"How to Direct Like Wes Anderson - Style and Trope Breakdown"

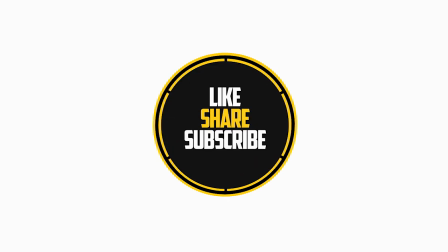0:03 If you like this video, share it on social media. This is a new channel and it helps us a lot.
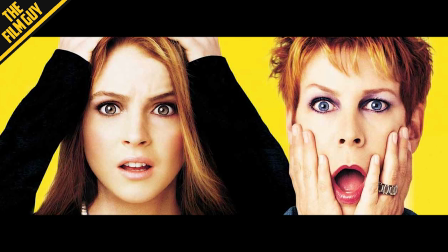0:08 So you have woken up in the morning, and whether it be by a Freaky Friday or half of Ryan Reynolds' movies, you have become Wes Anderson.
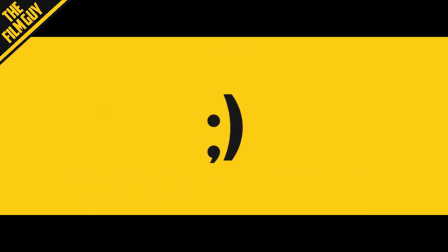0:15 Firstly, congratulations, can I please have a job? And secondly, you have to make his next movie.
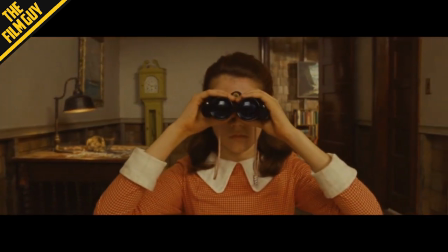0:21 Or your next movie.
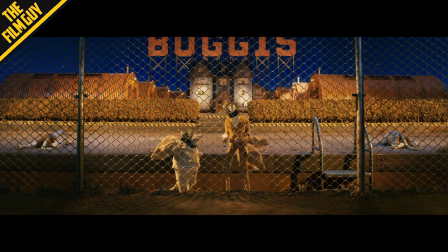0:24 Now, don't freak out, we here at the Film Guide channel have got you covered with some tips and tricks to help you more confidently make your Wes Anderson movie.
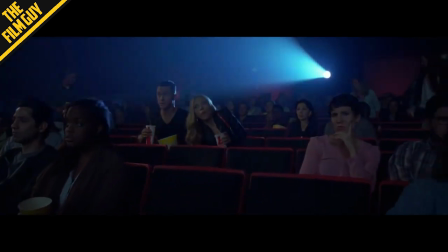0:32 Firstly, you need to educate yourself in a large array of TV and cinema, as Wes has taken influence from many different places,
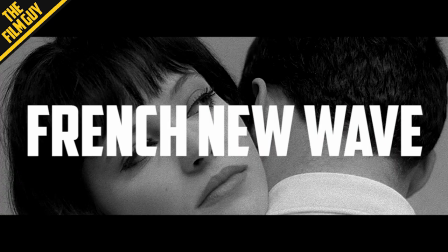0:39 such as the cinema of the French New Wave, films like Pierre Le Fou or Lola,
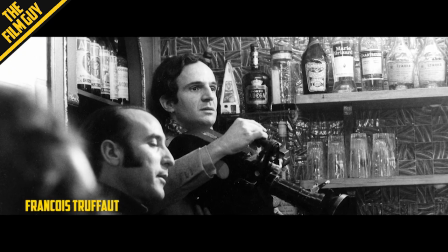0:44 and especially films by Francois Truffaut, like The 400 Blows and Small Change. Then look at Indian-British filmmaker Waris Hussain. We suggest looking at his film Melody, as that one especially has a lot of influence on his earlier works.
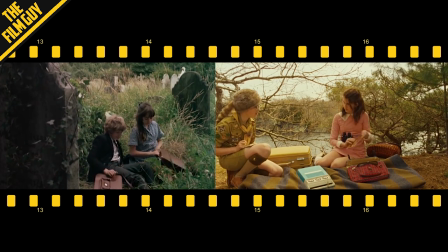0:57 But it's not limited to Europe. Check out American cinema.
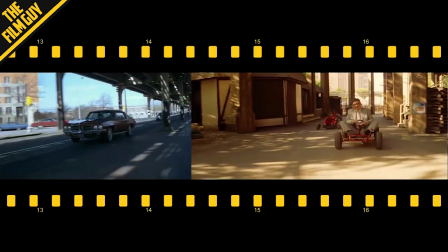1:00 In Wes's work, you can see references to The Graduate, The French Connection, Citizen Kane, Star Wars, and even Peanuts.
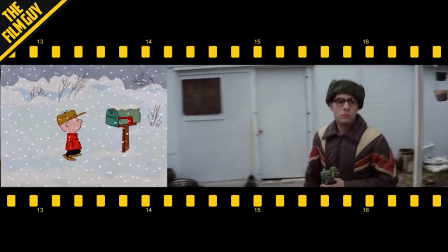1:07 It's important to remember that he isn't limited to one style of cinema. It's the combination of many styles that forms his own.
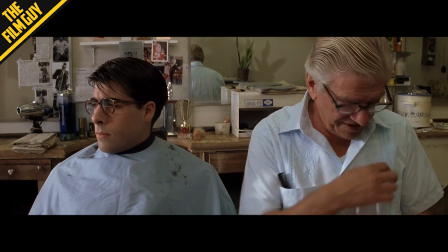1:14 So this is important.
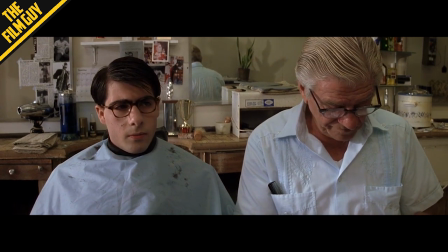1:15 Almost every Wes Anderson movie is about father and son relationships and or dealing with the death of a parent. Fathers trying to connect with their sons,
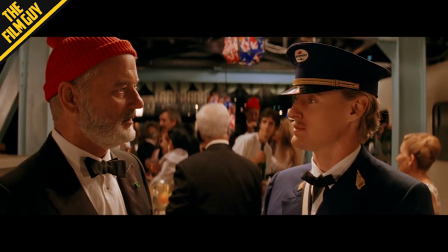1:24 sons trying to connect with their fathers, a boy that is in need of a father, fathers and sons trying to find each other, and a boy latching onto a father figure.
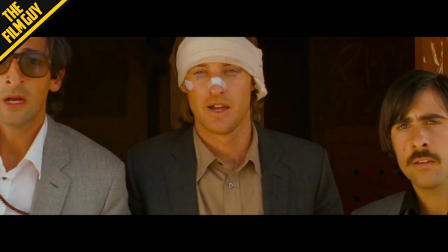1:32 So as long as you base your film's plot around some form of these concepts and fill it with quirky dialogue, you'll be on the right track.
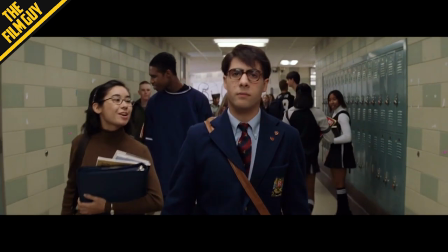1:39 Also, speaking of the plot of the film, don't forget to add a romantic subplot.
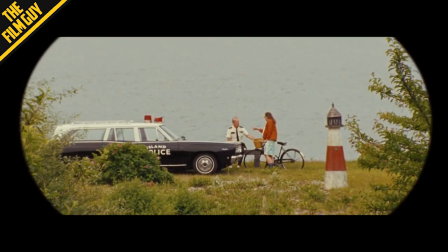1:43 It's something he always adds to his films, as it allows him to give the audience a breath in between the main story beats,
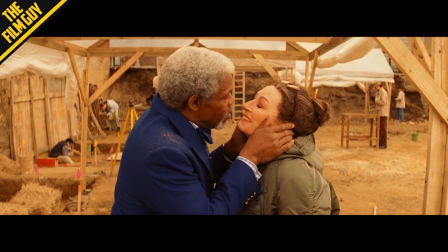1:49 and it also makes the movie feel like it's still moving forward when the characters aren't really doing anything important.
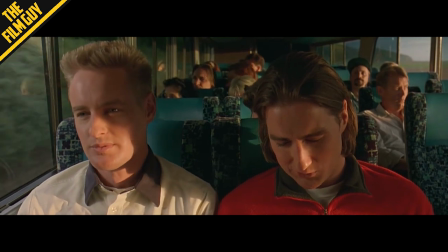1:55 Now, let's look at your main character archetype. With few exceptions, they should be male and be a very flawed character whom is also extremely charismatic.
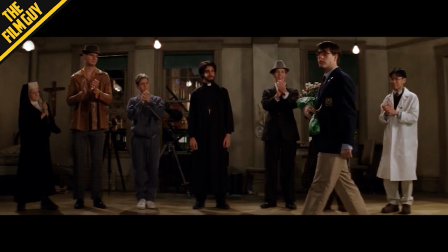2:03 I'm afraid that's me, darling.
It's their charisma and confidence that allows them to overcome their flaws,
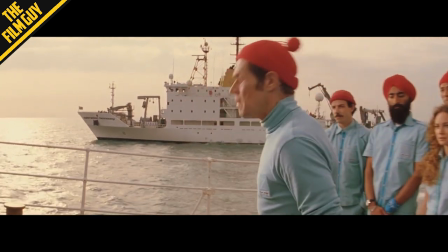2:09 which in turn attracts a group of people to follow and support them in their antics, even though they are on a spectrum between a slight and total idiot.
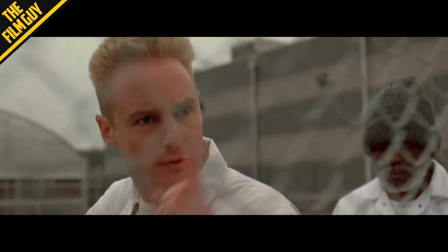2:16 And Bob, remember, shield me from the bullets. They won't shoot civilians.
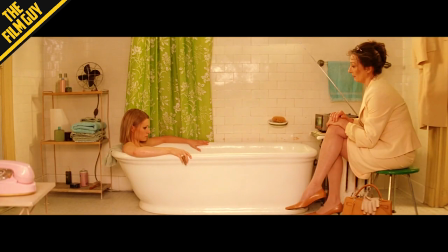2:21 You may be thinking, hey, what about the women? Wes seems to have trouble writing interesting roles for female characters.
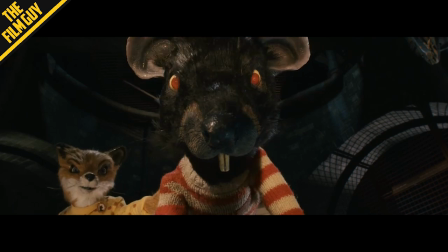2:28 Ladies can be in the movie, but with few exceptions, they're mostly there to save the men from themselves or to be a prize or a motivation for the male characters.
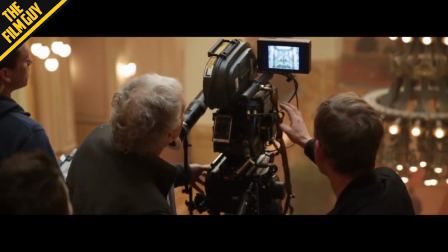2:36 By the way, have you attended a film school? If so, you would remember when they talked about the importance of composing your shots to be as dynamic as possible and to have depth.
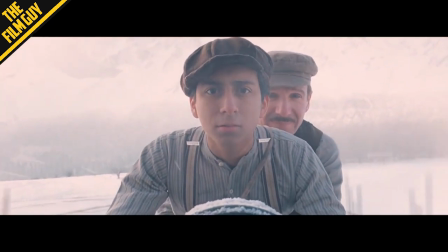2:45 Okay, now forget all that. As Wes Anderson, you should compose your shots flat and symmetrical whenever possible.
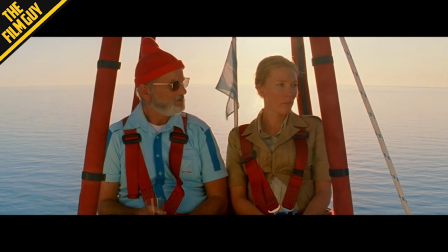2:51 You will often want to give the impression that your film is like a storybook.
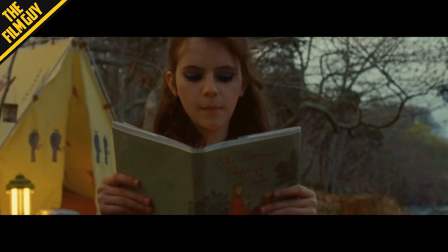2:55 And shooting this way to some makes the characters feel more drawn than captured, while also allowing the shot-to-shot play out of scenes to be more easily followed.
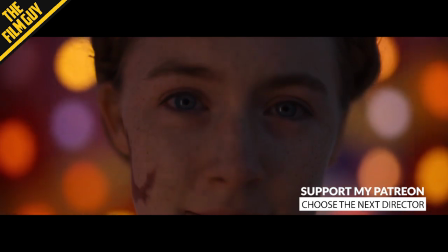3:04 Most directors want their audience to forget they're watching a movie, but that's not what you want.
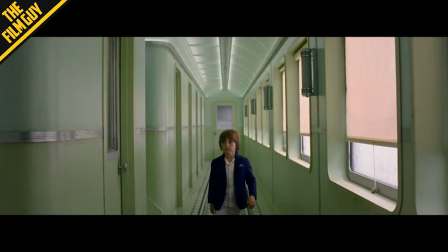3:08 From how you stage your actors, to how you stage your shots, to how you move your camera, it's all designed for the audience to realize they're watching a film.
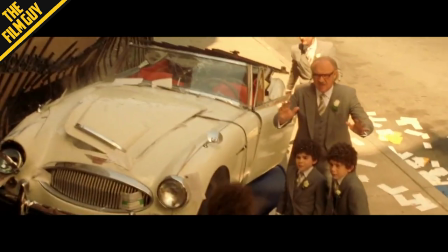3:16 It's how you're able to make almost all your films black comedies, dealing with serious scenarios but presenting them for laughs.
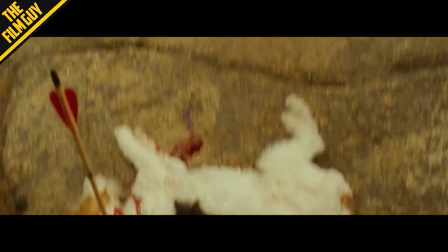3:23 Whether it be doing the unthinkable and killing a dog, or even worse, Jeff Goldblum.
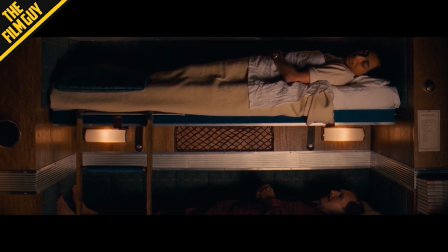3:30 It's never taken too seriously because the style creates a safety barrier or dissonance between the audience and the emotions of the narrative.
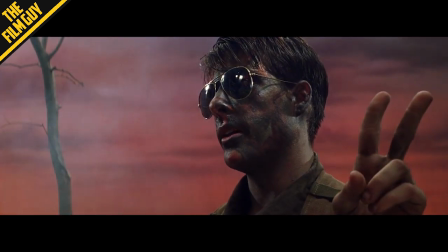3:37 Okay, so let's talk about colour. You have to be very particular with your colour palette of choice.
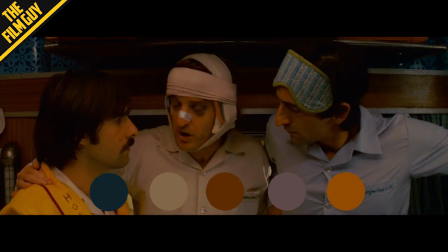3:42 Each shot should consist of about 4 to 5 main colours in your design, your set, and costumes.
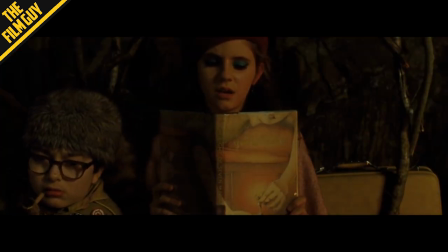3:47 This goes back to making the movie feel like a children's storybook, but also makes everything look and feel very twee, especially when you give a group of your characters uniforms.
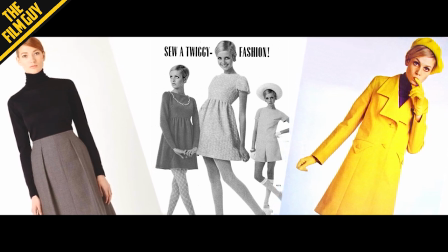3:55 Think of a 60s fashion magazine cover without necessarily that era style. Here are a few Wes Anderson-isms you should include for added detail.